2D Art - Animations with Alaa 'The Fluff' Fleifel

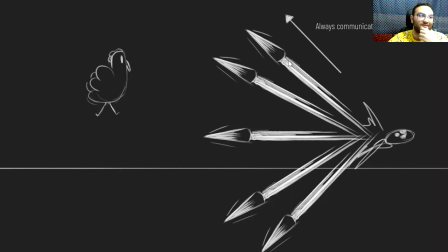[49:28]
Meanwhile, in Dark Souls, you keep rolling because wind-up times are confusing. Yep. Yeah. I mean, I this goes without saying. Dark Souls, the Souls games and Elden Ring are one of the best game
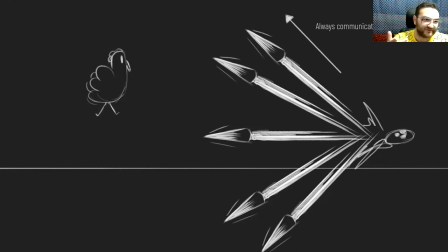[49:45]
references for boss fight designs and anticipation poses. And they use that to their advantage to design reactive gameplay.
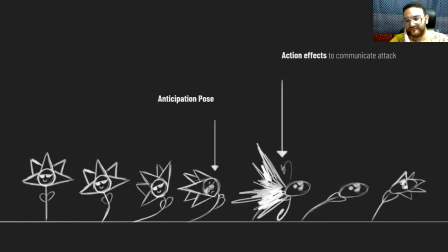[49:55]
It's an excellent source of reference. So هون برجع بحط الفريمز of Flowey next to each other. So that we can pay attention للattack للsprites of the flower.
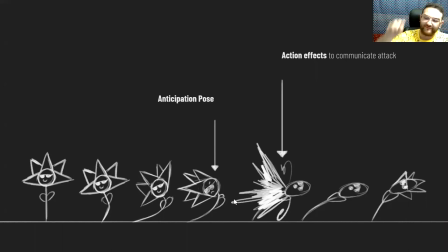[50:14]
So before the attack, في عنا the anticipation pose, the winding back, and after the flower shoots out its petals, we're using action effects, we're using particle effects of any sorts to convey that an attack has been made,
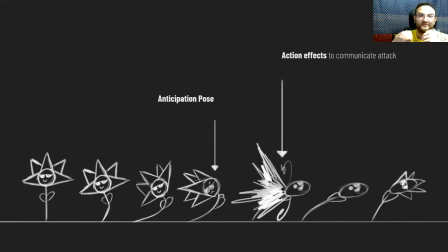[50:32]
to communicate, and know this attack has been made. And when it winds back in a battle attack, see this pushback lal flower, it's just part of physics, لنحس بالweight of the attack, and then it goes back to being a regular flower.
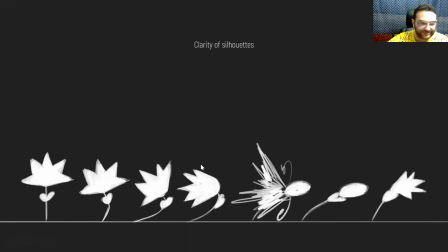[50:50]
هالنقطة حضلني عيدها throughout the workshop. Make sure your silhouettes are clear even for the enemies. If the sprites have clear silhouette, you'll have an easy time designing your games visually and communicating your gameplay properly.
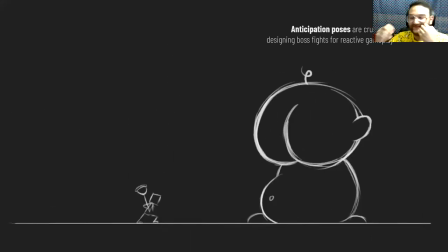[51:06]
So مثل ما حكيت من قبل, is the big head boss. So برجع بعيد, this is another example.
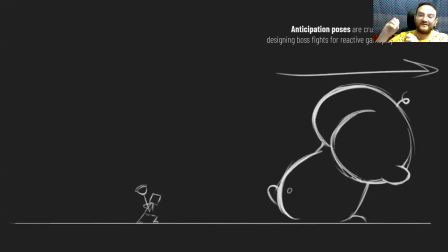[51:15]
Anticipation poses are also crucial for designing boss fights for reactive gameplay.
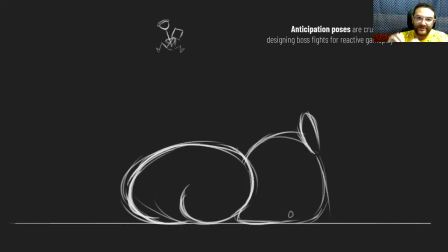[51:22]
So anticipation poses, they're not just for regular enemies. Anticipation poses are a huge part of designing boss fights.
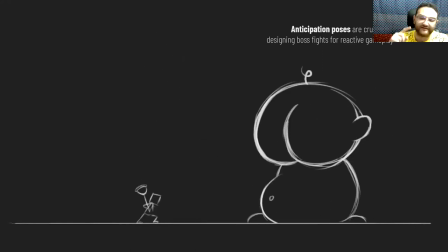[51:30]
من the Souls games, la Cuphead, la Nier Automata, any other game you could think of that has boss fights, fee anticipation poses.
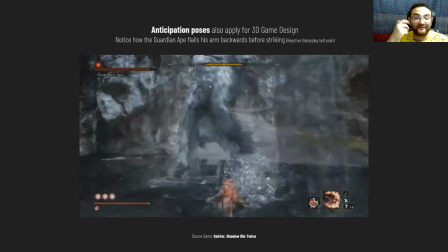[51:44]
من Sekiro, for Sekiro is a good example. And it's also a game I've managed to play some part of it, يعني بس.
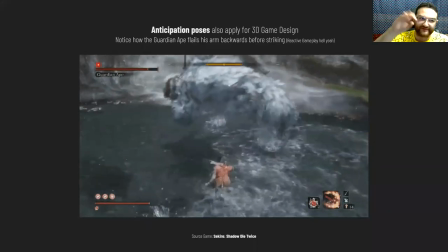[51:53]
But this is one of those cases where a principle in animation also applies to 3D game design.
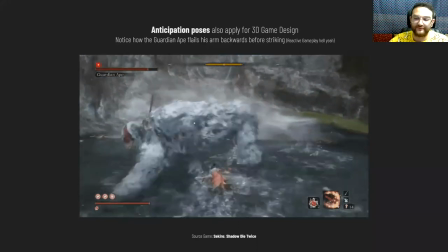[52:00]
So نحن مش بس عم نحكي عن 2D, this applies to 3D.
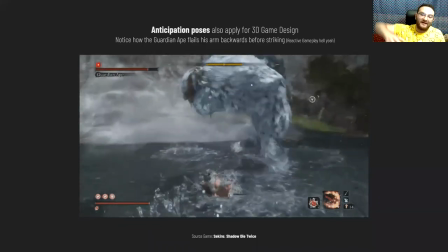[52:03]
So the Guardian Ape, in this example, عم بيلولح ايده لورا before, قبل ما يعمل the strike.
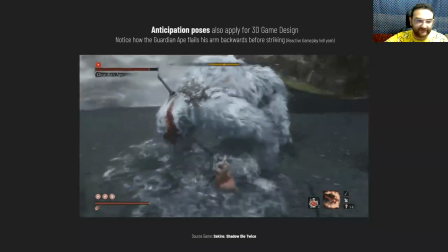[52:11]
And yes, this is a core part of reactive gameplay. Play Souls games, they're good references.
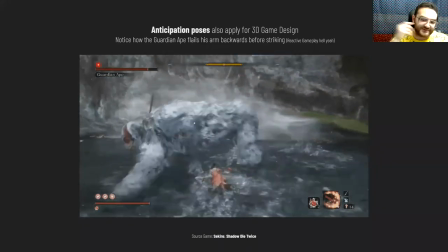[52:17]
بس أنا كتير فاشل فيهم للأسف.
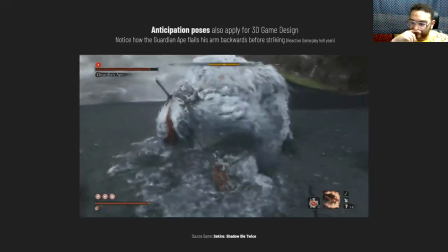[52:21]
Oh, and surprise, surprise, we've included Cuphead in an animation workshop.
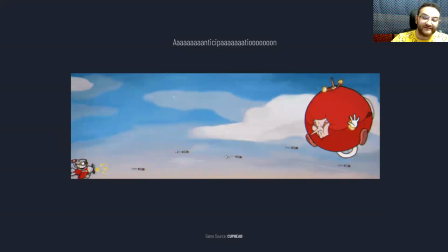[52:26]
So play Cuphead if you need animation references. And yes, anticipation shoots gets the idea across.
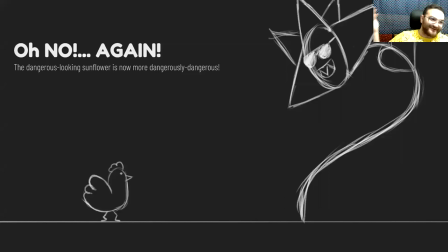[52:41]
wow, man, هل workshop قلبك كتير surprises, عنجد. This flower just keeps on attacking. ما بعرف شو بدي أعمل. So the dangerous looking flower is now more dangerously dangerous,
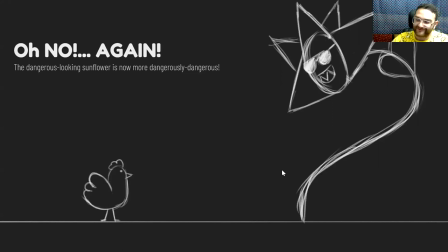[52:56]
with even more dangerously looking sunglasses. So be next, in the next slide, حيكون في a boss fight sequence between the flower and the chicken.
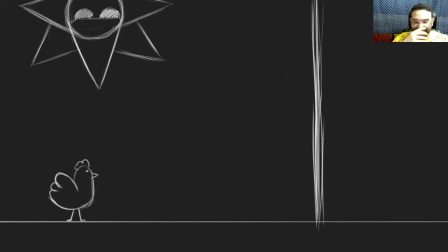[53:14]
All right. So I'm gonna allow the boss fight to play out.
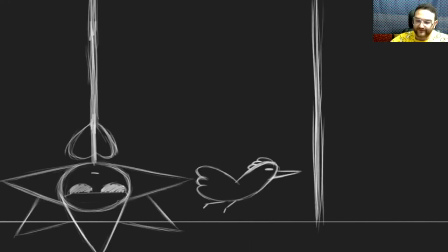[53:20]
بديكم تنتبهوا ل the different parts of the boss fight interaction.